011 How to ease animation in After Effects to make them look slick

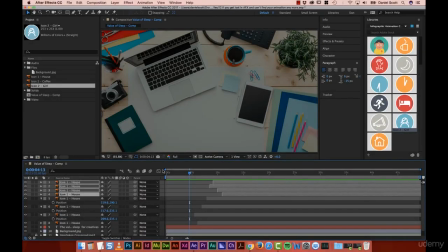0:07 Hi there, in this video we're going to look at easing. Basically it's going to turn boring animation into something a little bit more lifelike and interesting.
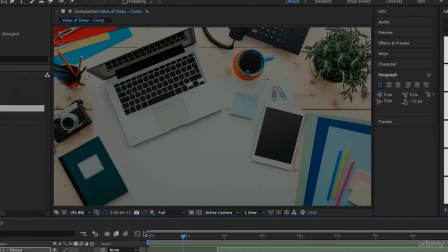0:16 So the bottom one really is going to be boring, the top one is going to be nice with easing. Boring, nice, boring, nice.
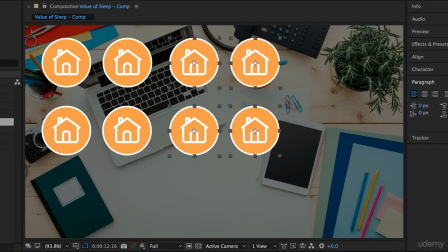0:25 See? Okay, easing just adds a little bit of life to pretty much any animation in After Effects.
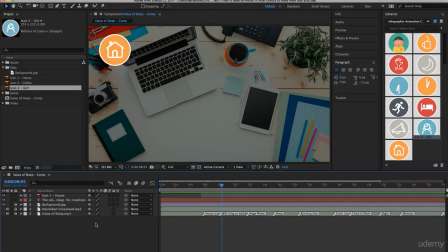0:32 Let's go and do that now. Okay, so to work on easing, we're going to click on our icon One House.
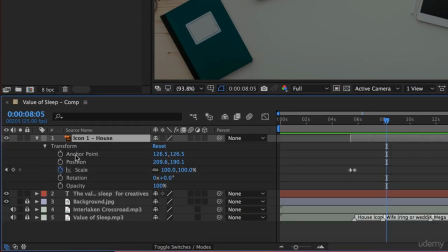0:37 Okay, and what we're going to do is twirl this down so we can see the keyframes that we're working on. Now, this can be quite complicated, as in we can see anchor point and position, and it's quite messy, especially when you start twirling down a few of these.
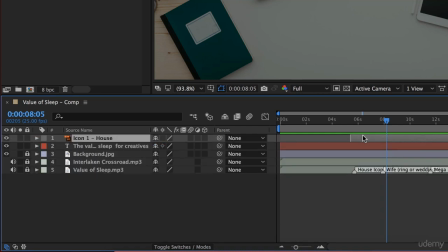0:49 Okay, it gets all kind of ugly looking. To make it a little nicer is have this layer selected, have it completely twirled up, and click the U key on your keyboard. All that does is that it brings down only the attributes that have keyframes applied to them.
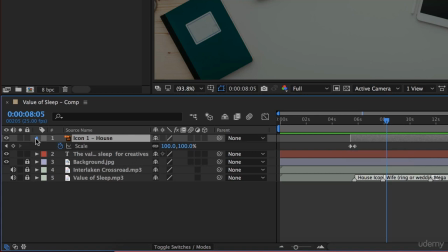1:02 So the stuff you're probably going to work with. So it's hiding anchor point and position. They're still there. You can close it up, open it back up, but just type U. Keeps everything nice and clean while you're working.
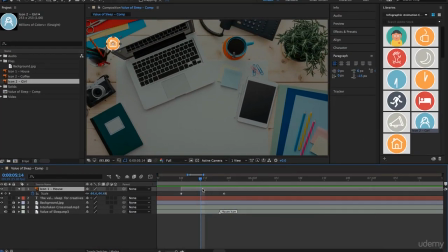1:11 Okay, I'm going to get my player close, hit the plus key to zoom in. Now at the moment, it's doing this kind of like, it's not very nice.
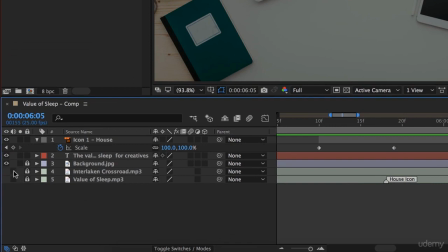1:17 I'm going to turn off the sound. Okay, see these here? I turn these off just so that I can't hear the music. The problem is if you export it, okay, it'll have no music and voiceover. So make sure you turn them back on.
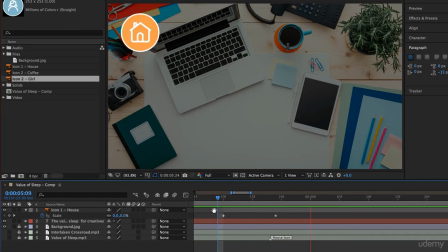1:29 So yeah, very PowerPointy. Okay, just kind of like appears a bit lame. So what I want to do is apply easing. Now what a lot of people do is they'll select this keyframe and this keyframe.
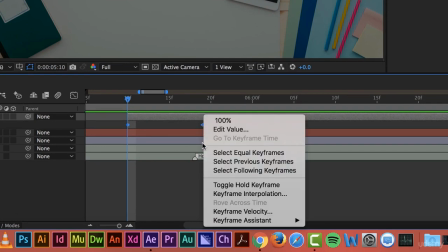1:39 So I'm holding down Shift and click both of them. They go blue. Right click any one of them. And actually you can click F9 if you're on a PC, and that applies Easy Ease.
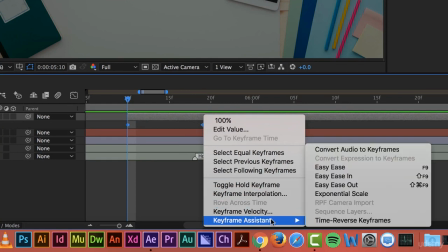1:47 If you're like me on a Mac and F9 opens up a bunch of other things like iTunes or something, okay, you can't use that shortcut. But if you right click any of them, go to Keyframe Assistant and there's Easy Ease.
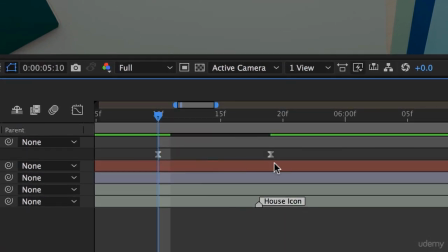1:58 Okay, that there changes them from diamonds to these little hourglasses, and it gives it a little bit of easing.
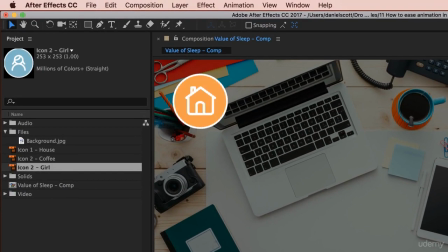2:05 Watch this. It's better.
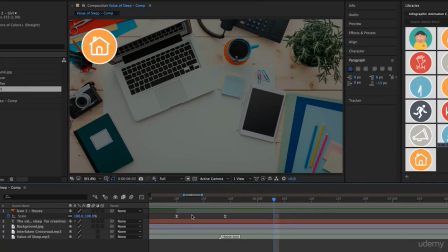2:07 Okay, it's a little hard to see, okay, but it gives it a little bit of resistance at the beginning and the end and gives it a little bit of light. And that's going to be a huge part of this class. We're going to look at easing plus a bunch of other tricks to give our icons a bit of anthropomorphism. Okay, so what we're going to do is, so Easy Ease is great. I never use it because I like to crank it up even higher.
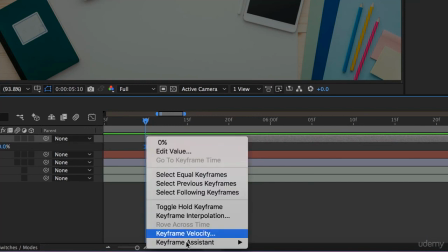2:26 So to do that, you can manually type it in. So I'm going to right click it and we're going to go to this one. Instead of Assistant, go to Keyframe Velocity.
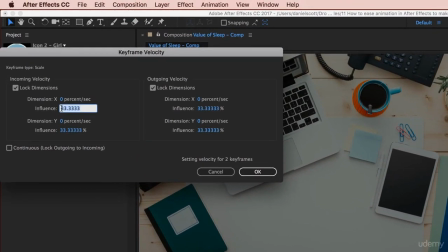2:33 So what Easy Ease does is it changes it from 0 to 33.3%. Okay, and that's kind of like, gives it a little bit of influence, but I like to crank it right up to 75. 75 on both of these.
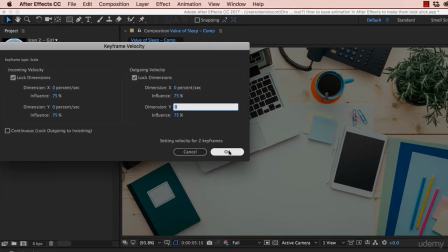2:44 Okay, both the in and out points works fine. Click OK. So it's kind of like an Easy Ease, but like extreme version.
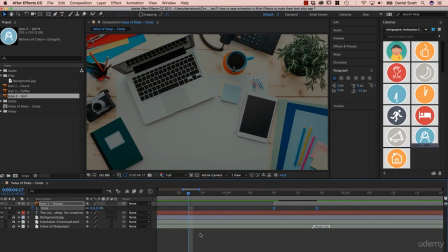2:50 Now, kick back and watch this. I like it lots more anyway.
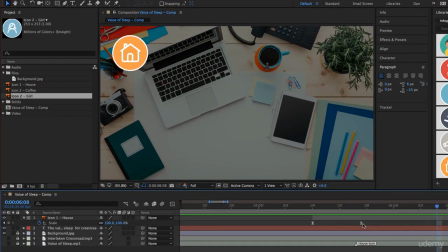2:58 Okay, it's just got a better flow to it. If it's going a little fast, I feel like mine is. I'm just gonna click on one of these icons and separate them out. Yeah, that's got a nicer feeling to it. That, my friends, is considered ease. We're actually using velocity, but you can use those terms in this case interchangeably. Now we could do it to the fade in.
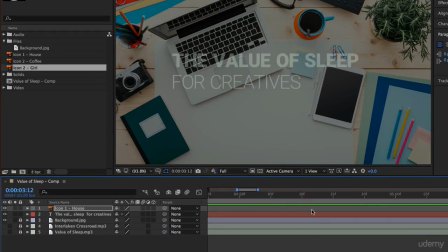3:17 Okay, so I'm gonna zoom out, go back, I'm gonna minus out a little bit so I can see my whole animation.
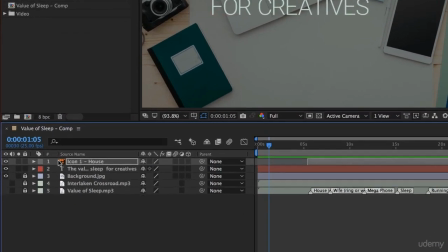3:22 Remember this text fades in. Okay, so to see just, I'll click on the text layer.
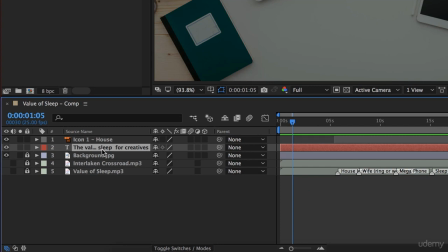3:26 How do I see just the keyframes that we made for this? Remember the fade in? That's right, click U on your keyboard. So there's my keyframes. Now I could do easing for this, but for opacity, you can't see the difference.
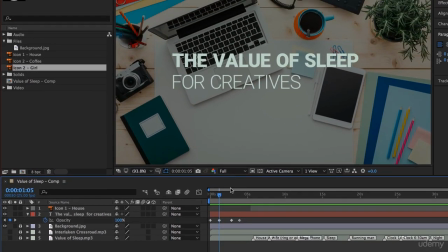3:37 You might decide that you play around with it and you're like, you can see the difference in easing and opacity, and that's totally fine. I just find like, it doesn't really matter what velocity you play around with it. There's not a whole lot of difference when you're playing with transparency or opacity.
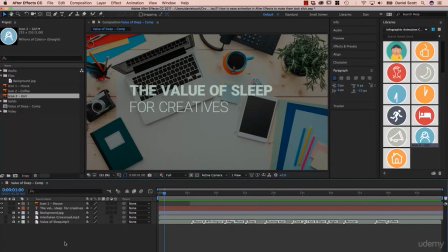3:49 So I'm just gonna leave those and get on to the next video.